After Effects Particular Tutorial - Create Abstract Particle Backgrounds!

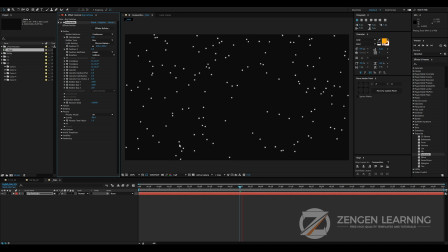[4:05]
So this way, because there is less gravity, the particles are automatically gonna fly up. So they are being born and then they just go up. Now I don't like the way they are being born. As you can see, if I was to focus here, just fold it up,
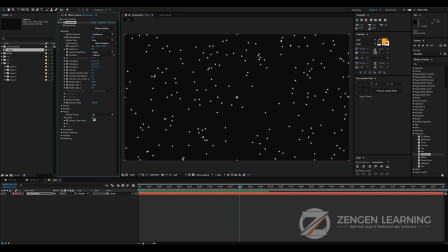[4:21]
the particles are just being emitted or just being created out of the blue, right? If you take a look at this guy, he's just being created like this, and I don't want that. I want them to sort of fade in. And since we are also working with big particles, I also want the size of the particles to be a little bit big.
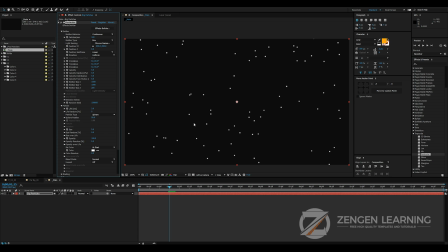[4:39]
So for doing all of that, go to the particles group, and I'm gonna increase the size of the particle to a high value.
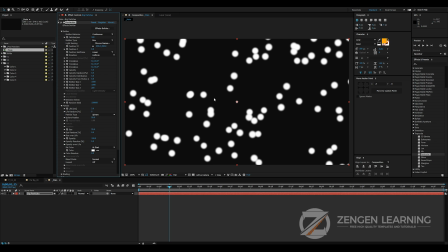[4:46]
So say I'm gonna take in 25, and I really don't like this feather that we have, so I'm gonna decrease the sphere feather to 0, right?
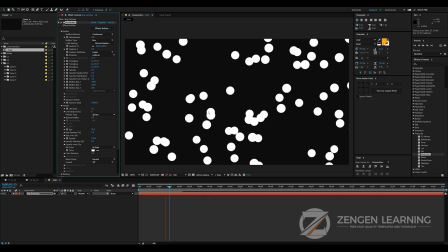[4:54]
This way we have this thing going on. which is nice, but again, I don't like the way they are just popping up like popcorns.
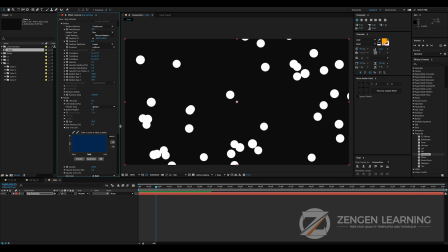[5:02]
So for doing that, go to size over life, scratch this up a bit, go to presets, and I'm gonna take this third preset right here.
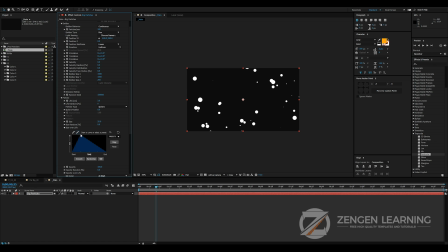[5:11]
So this way they are slowly going from 0 to 100 and then they just slowly go to 0 again. So let's take a look. Right, I think the gravity is a little too much because it's going up very, very fast.
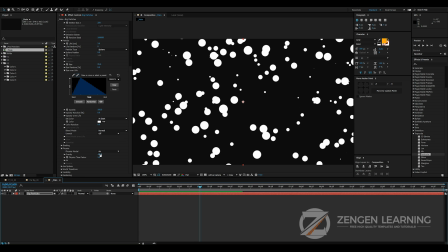[5:24]
So I'm gonna decrease this down to 15. Right, there we go.
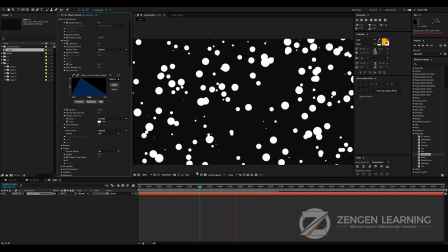[5:29]
Now the problem with this, awesome people, is that eventually we're gonna get to the part where there are a lot of particles in the scene.
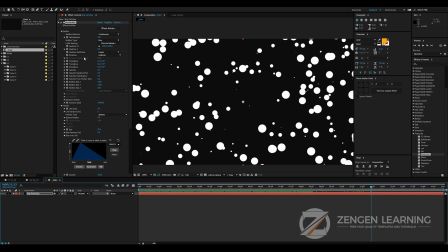[5:36]
So what we want to do is we want to reduce the particles per second down a bit. I'm gonna go down to 75. And one thing that I want to do in order to give it a little bit variation is that I want to add a lot of size random.
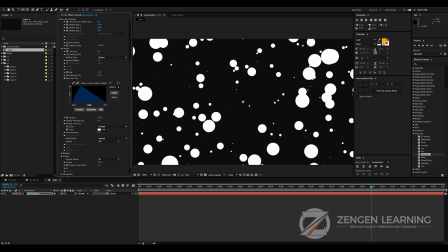[5:50]
I'm going to take this all the way up to 100. So as you can see, the size random is going to create some small particles, some very big particles, and actually I think I would like to keep this just about 50.
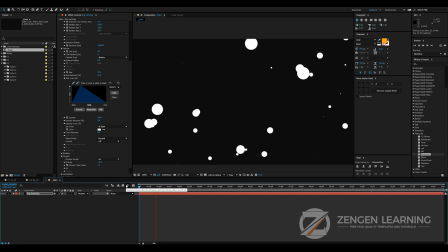[6:01]
And if you play this, so this is looking nice. Okay, so we are getting somewhere. Next I would like to do the same thing to opacity. So opacity over life, go to presets, take this option.
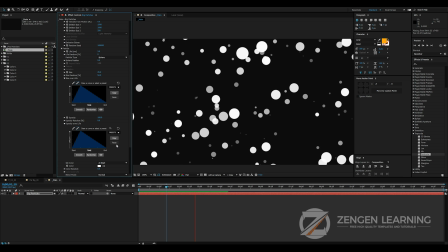[6:14]
Now we have this thing going on. Okay, this definitely works.
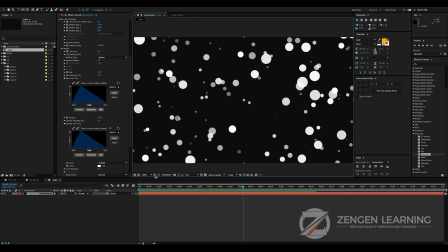[6:20]
I'm gonna save my file, this is important, guys. Next I'm gonna duplicate this layer. Now again, awesome people, I want you guys to remember that this video is being done in 10-15 minutes tutorial.
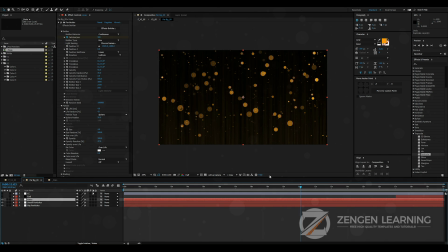[6:34]
My original design was done in 2-3 hours, so this thing took me 2-3 hours to create.
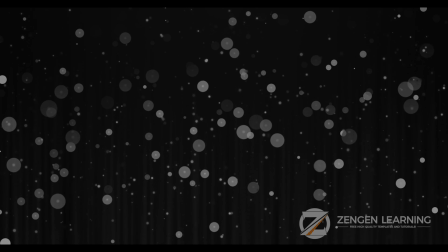[6:40]
That's why it has a lot better feel to it. The animation is a lot better, the look is a lot better.
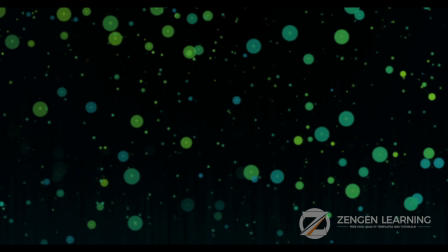[6:46]
So you have to remember that if you are trying to create this for a client or for your portfolio, or just if you want to have fun, you have to add more time into this.
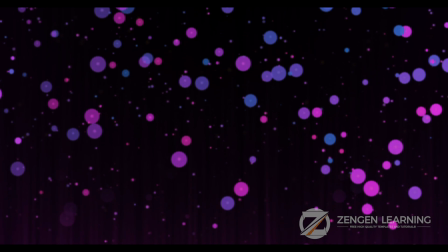[6:54]
I am on a proper limit, so I cannot keep on experimenting,
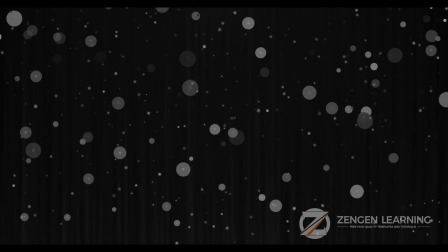[6:58]
but I can show you the technique and you can do the experimentation part.
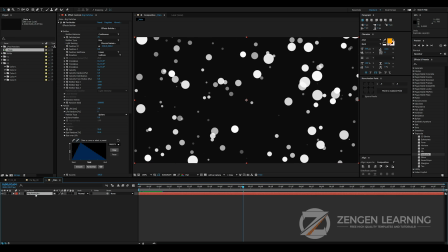[7:03]
So anyways, I'm gonna duplicate this layer. I'm gonna rename this to small particles, right? And now, awesome people, I'm gonna increase the particles per second.
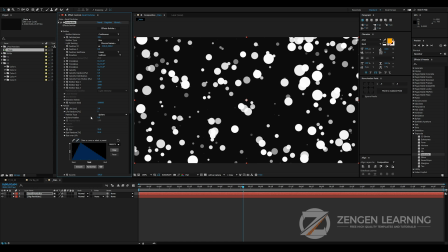[7:14]
I'm gonna take this to 150 and I'm gonna bring down the size of them to about 5.
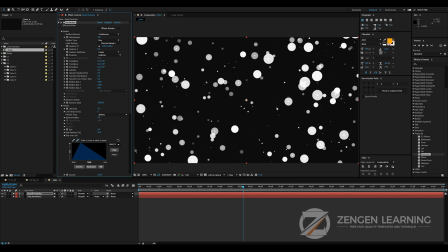[7:20]
So as you can see, we are definitely adding a little more fillness to the scene. So this is before, this is after, right? And actually I think I'll take it up to 200.
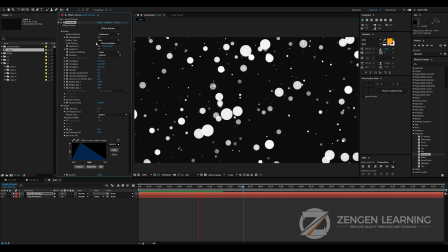[7:29]
Let's see how does that look. See, that looks a lot better. It adds a little more depth to the scene.
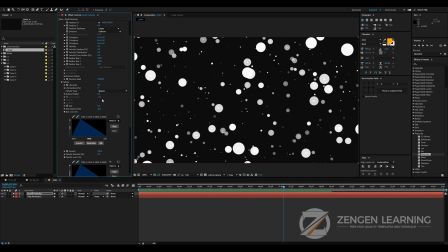[7:36]
Alright, and I think we can even change the gravity of this small particles layer. This is gonna give us a little more parallax effect. So we'll go down to physics and we'll maybe decrease the gravity a bit.
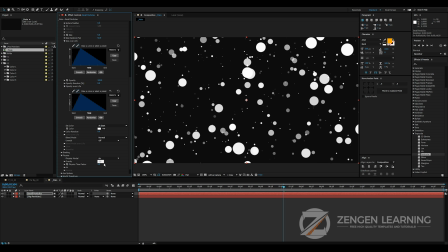[7:51]
So we'll go take this to minus 50 and you will see that the small particles, okay, they're going too damn fast.
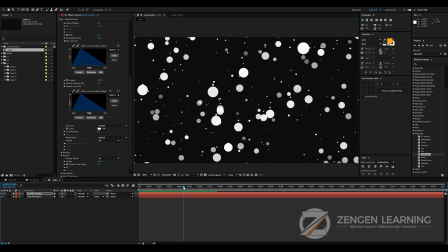[7:58]
So take it to minus 35, and now if I play this,
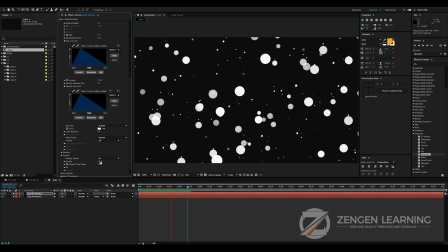[8:02]
you can see that the small particles are a little bit faster and the bigger particles are a little bit slower.